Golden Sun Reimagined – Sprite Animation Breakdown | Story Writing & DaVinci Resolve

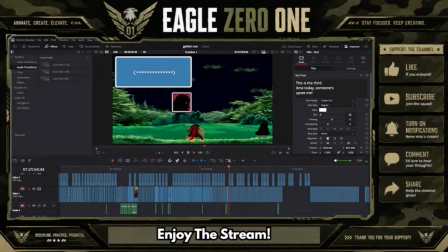So silly. Coming up with dialogue for her is gonna be very, very, very interesting.
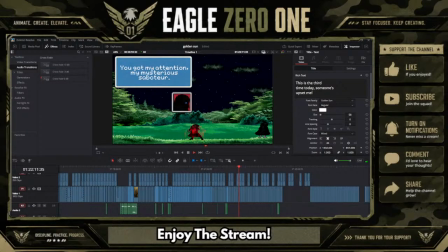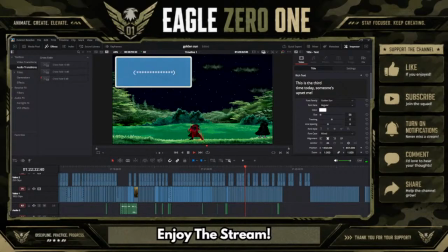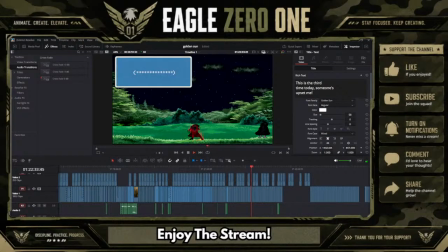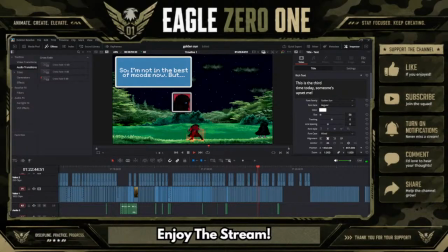Just keeping her quiet for now definitely helps out with the suspense.
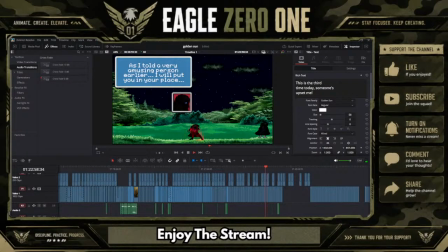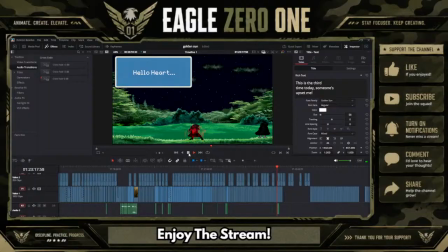There you go. Just two words. It's just always two words that just make you so shocked.
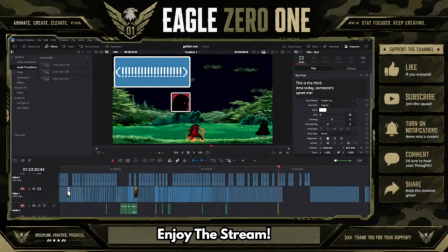Last time was hello Jenna. This time it's hello heart. And adding the doom sound effect actually helps it out too. And of course, we gotta have her patented flashbacks. Let's see. Well, was that timed right? Actually, that should have been. Yeah, that's timed right.
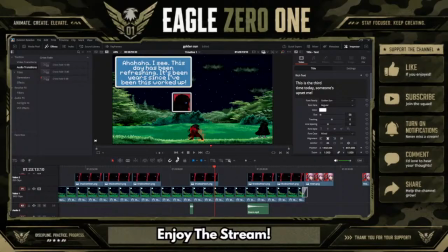All right, perfect. Scary music.
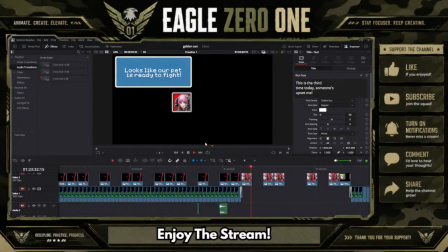I actually went through Dark Dawn for all of this. I have to add flashes to this too later.
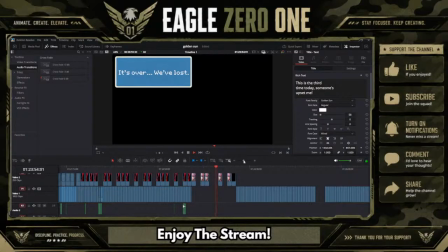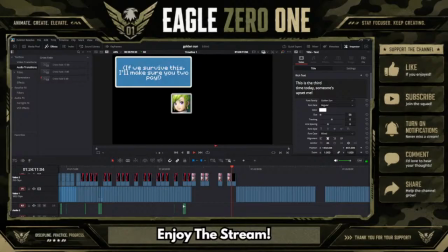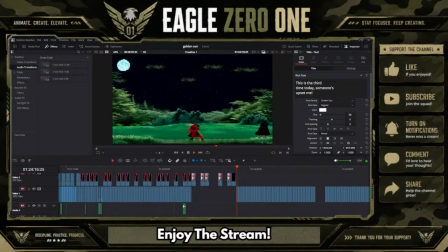I have to definitely do that over again.
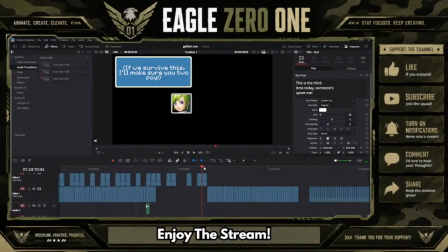I just don't like the way this was the way it's like such a big difference between these two. So I'll definitely have to redo that, which we'll do right now. We'll figure out what we're gonna write, but I have all this right here.
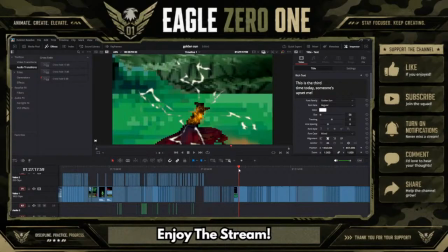Like, these two are gonna be yapping for a while, for a long time actually.
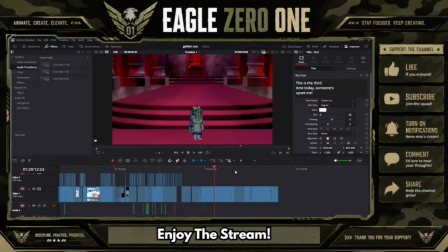Then Mia's section has to be done again. There's a lot of things that we have to do.
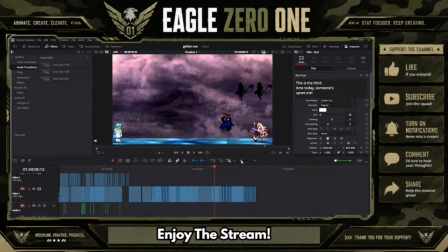Actually, let's take a look at that because I was doing some things. I was actually doing some things with this yesterday.
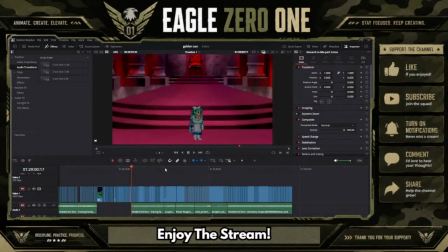All right. We put spooky music here. Yeah. All right. We'll get to that.